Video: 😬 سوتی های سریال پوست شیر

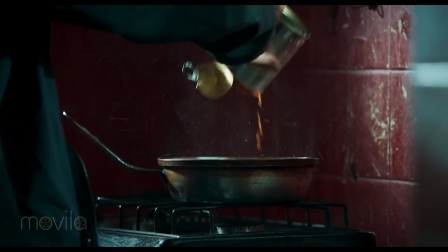(7:56)
این به کنار، بعد شخصیت خیلی بزرگی هم آخه برای ما نساختی، یه آدم
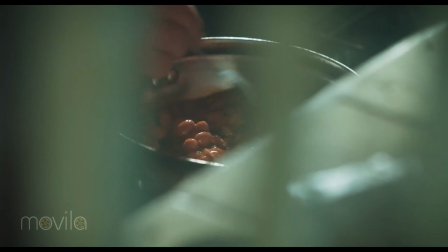(8:03)
لاغرندام حالا یه چیزایی رو که مثلا باش کار میکنه پاک میکنه و همشه به این دختر بدبخت هم داره کنسرو لوبیا میده،
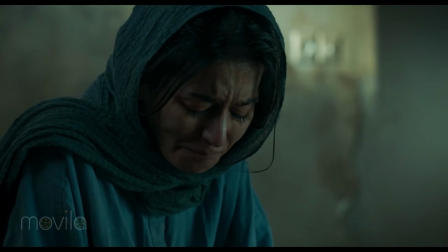(8:09)
دختر از هیچی نمیره اون کنسرو لوبیا میمرد. این کاراکتر خیلی قوی نیستش که شما خواهی نشونش ندی انقدر روش سرمایه گذار کنه. حالا شما ممکنه تو قصه بعدم باش کار داشته باشه، اما اینو مخاطب تا لحظه که ندیدتش خیلی گندش نمیکنه. و این نشون ندادنه باز تاکید میکنم کمکی به جذاب شدن قصه نمیکنه. ایراد دهم به نظرم چیزیه که این سریال نسبتاً خوب بوده توش، اما بازم ازش ضربه خورده نسبت به سریالای ایرانی که خیلی توش این اتفاق هست،
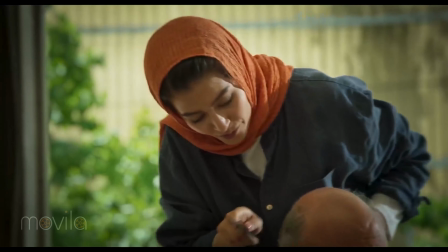(8:39)
و اونم پر کردن وقت فیلمه با سکانس‌های الکی، فلش‌بک‌های الکی،
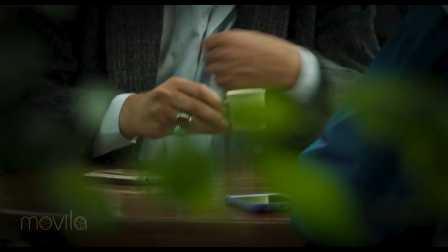(8:46)
جاهایی که میخواد از ساحل و باباه و صدراوه و اینا بگه، خیلی جاهای دیگه داره اضافی
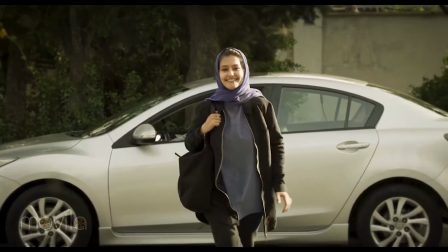(8:52)
میگه، یعنی بیرون میندازه ما رو انگار از روال اصلی قصه. و اگر خیلی از صحنه ها سکانس ها رو حذف کنه، مثل اون سکانسی که صدرا تنها نشسته مثلا داره
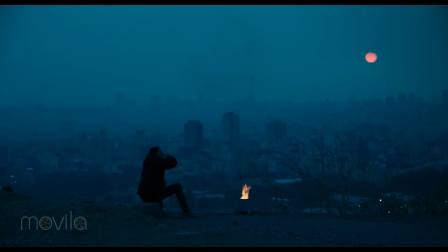(9:05)
فکر میکنه به مثلا شبها و روزهایی که با ساحل داشته یا موقعیت های مختلف، اینا رو ورداریم از قصه، خیلی قصه آسیبی نمیبینه و یه مقداری میشه بشین ایراد رو وارد کرد که فیلم پر کنیه دیگه. ایراد 11 برمیگرده به دوربین. بله، دوربین بوست شیر به نظرم دوربین بدی نیست، اما یکم ادای چی؟ ادای بازی هایی که تو فیلم های مستند، حالا فیلم هایی که ادای مخصوصا مستند در میاره، مثل ماجرای نیمروز، فیلم های آقای مهدویان، که البته شنیدم قرار بوده این فیلم آقای مهدویان بسازه کارگردانی کنه که اینجوری نشده، ولی به هر حال دوربین یه جاهایی یه بازی در میاره که واقعا بیرون از فیلمه.
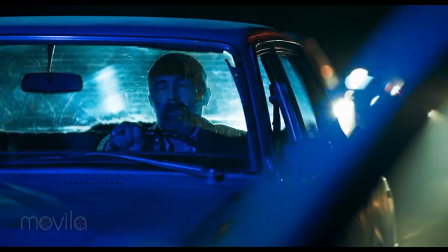(9:52)
مثلا داره کسی نشون میده از یه پشت و پسلی فیلم میگیره، یه درختی جلوی،
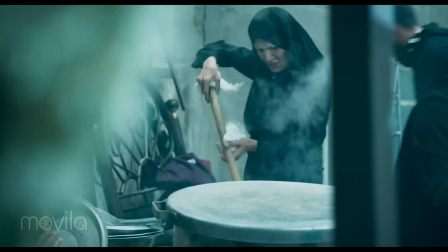(10:00)
یه شیئی جلوی قاب، جلوی دوربینه، یه فورگراند الکی درست میکنه که شما توی سینما عادت دارید این تصویر رو
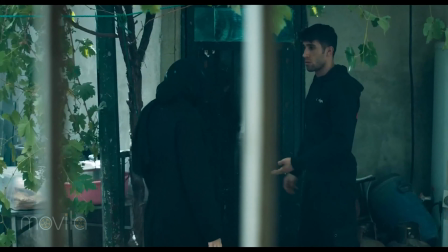(10:09)
زاویه دیده یه آدمی ببینی.
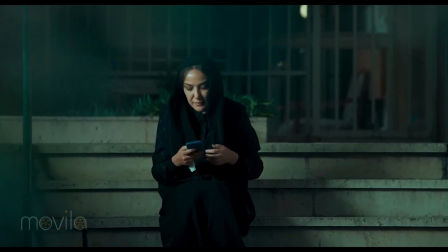(10:11)
یعنی مثلا من دارم از یه جای سرک میکشم یه چیزی میبینم، خب این دوربینه میشه پی او وی من، اینجا خوبه.
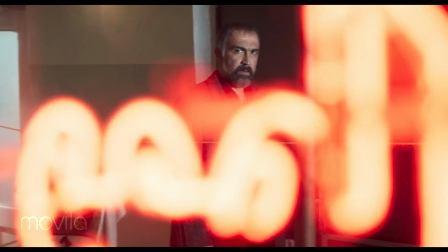(10:18)
اما واقعا تو بوستشیر همچین چیزی نیست و ما اشتباه میکنیم، یه جای گولمون میخواد بزنه دوربینه انگار، که انقدر دیگه میره اون پشت و پسلا
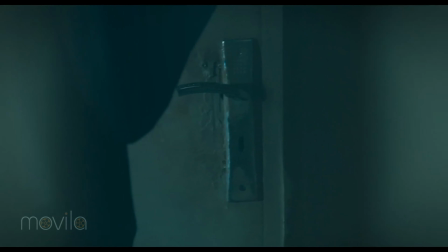(10:26)
یه چیزی میذاره جلوی دوربینش مثلا بخواد عمق ایجاد کنه،
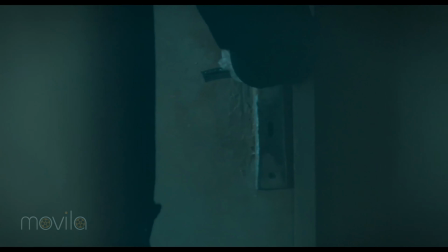(10:31)
به نظرم مخاطب با اول به خودش میگه که اینجا کی داره اینا رو میپاد، کی میبینه.
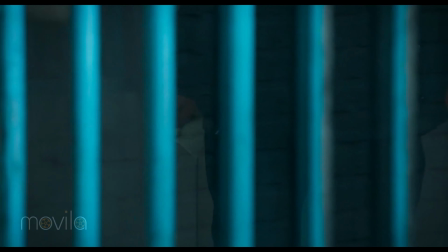(10:36)
یه مقدار جاهای اشتباه این عذاب در میاد، این منطق فیلم برداریه. 11 تا سوتی که الان گفتیم، بالا یه سری سوتیایی که شاید خیلی قابل بحث نباشه، چیزایی که به نظر من اومد. اما بعضی از ایرادهایی هست که به فیلم میگیرن و به نظر من وارد نیست، مثل اونجایی که نریمان رو میان این نعیم و رضا پروانه صدرا اینا ببرن، اون معرکه گرفته لخ شده داره دعوا میکنه،
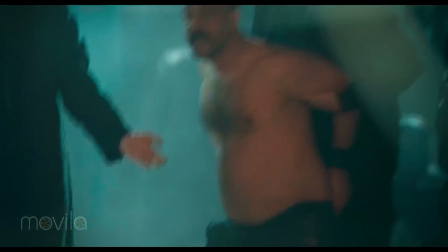(11:00)
اونا یهو میان تیر میزنن و نریمان رو برمیدارن میبرن و میان میگن که آقا نریمان اینجا لخ
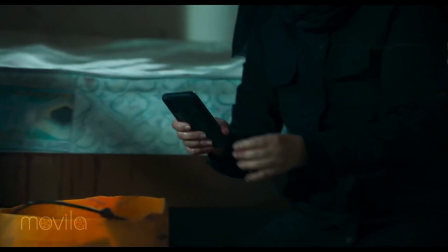(11:06)
بود، چطوری توی سکانس بعدیش که کشتنش و اینا دیدیم که ازش گوشی موبایل پیدا شد و کسی که لخ بود چطوری گوشی موبایل داشت. این جوابش چیه؟
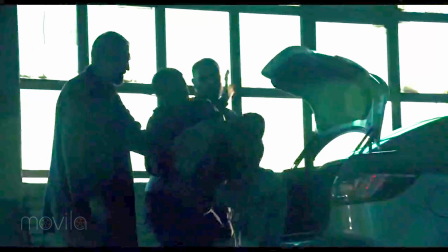(11:19)
جوابش اینه که اگه دقت کنید اونجایی که دارن میبرنش توی صندوق عقب میندازنش، یه سویشرتی هم دستشه و وقتی میاد توی خونه نعیم سویشرت رو پوشیده. خب این منطقی که توی سویشرت یه موبایلی هم باشه. ایراد دیگه هم که میگیرن، میگن آهنگ پوستشیر اسکیه، کپیه از اینترستلار. میشه ازش دفاع کرد. ببینید بامداد افشاری آهنگی رو ساخته، یعنی یه ترک های خانواده تمداری برای این سریال ساخته که به سریال هم نشسته و واقعا شما الان یه سری از آهنگا رو میشنوید قشنگ میندازتتون تو سریال.